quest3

In what way does your media product use, develop or challenge forms and conventions of real media products? During our research of thriller conventions and forms, we have grew massively in terms of knowledge, and this has helped us to produce a better storyline for our film. To create our media product, the thriller opening sequence, Insanity, we researched into other real media products. By doing this, it has helped to identify the thriller conventions and forms we needed to develop and challenge to create our final product. The first thriller convention that we identified was titles often reflect an aspect of the protagonist or antagonist's psychological state,
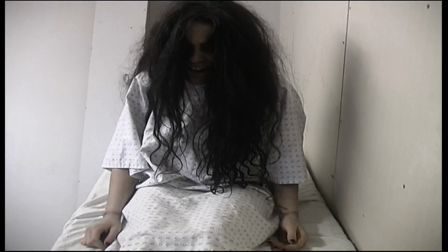specifically used in thrillers to create a tense atmosphere whilst watching. This is used in the thriller films Seven and Dawn of the Dead. We decided to create our titles like this as we thought it represented the mental state of our main character, Olivia, was in.
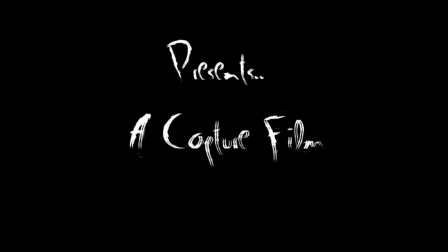Using the flicker effect and having the titles flash more than once would portray her disintegrating internal mind. Another thriller convention we developed on is mise-en-scène, which echoes or mirrors the protagonist's plot.
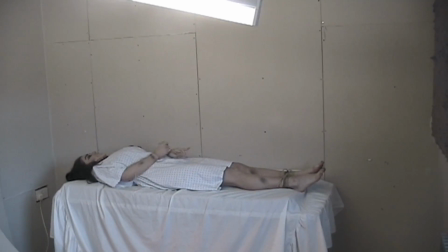The majority of the mise-en-scène is set in a white bare room. The only objects which are apparent are a bed with also a white bare sheet over it.
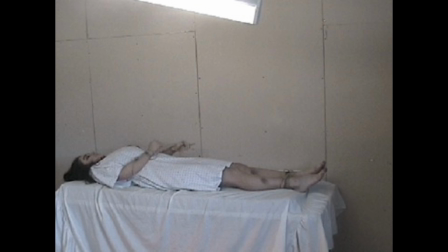This deploys the protagonist's seem in the room internal, empty psychological state, conveying her disconnection from reality. Looking at themes of identity from the thriller opening,
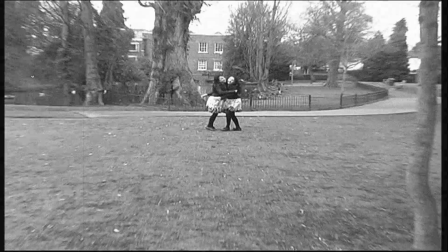we get a sense that the protagonist in the white room is having flashbacks of her at a stable state in her childhood days.
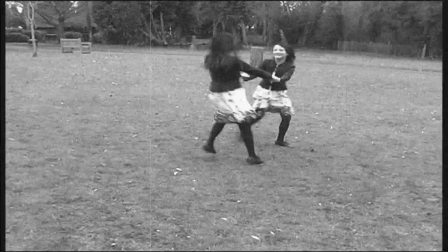This is established by the flickering and black and white editing to conceive it as a flashback.
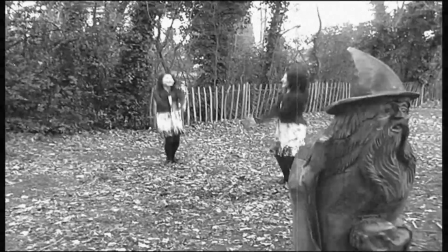This is further enhanced by a non-diegetic sound of melancholy music. A main convention we challenged is a complex narrative structure with false paths, clues and resolutions.
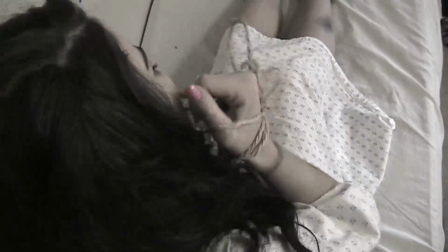On our thriller opening, because it is the first 2 minutes, the audience cannot necessarily clearly understand the narrative and may falsely perceive it. Nothing has been resolved due to it just being the beginning part of the narrative, leaving the audience on a cliffhanger.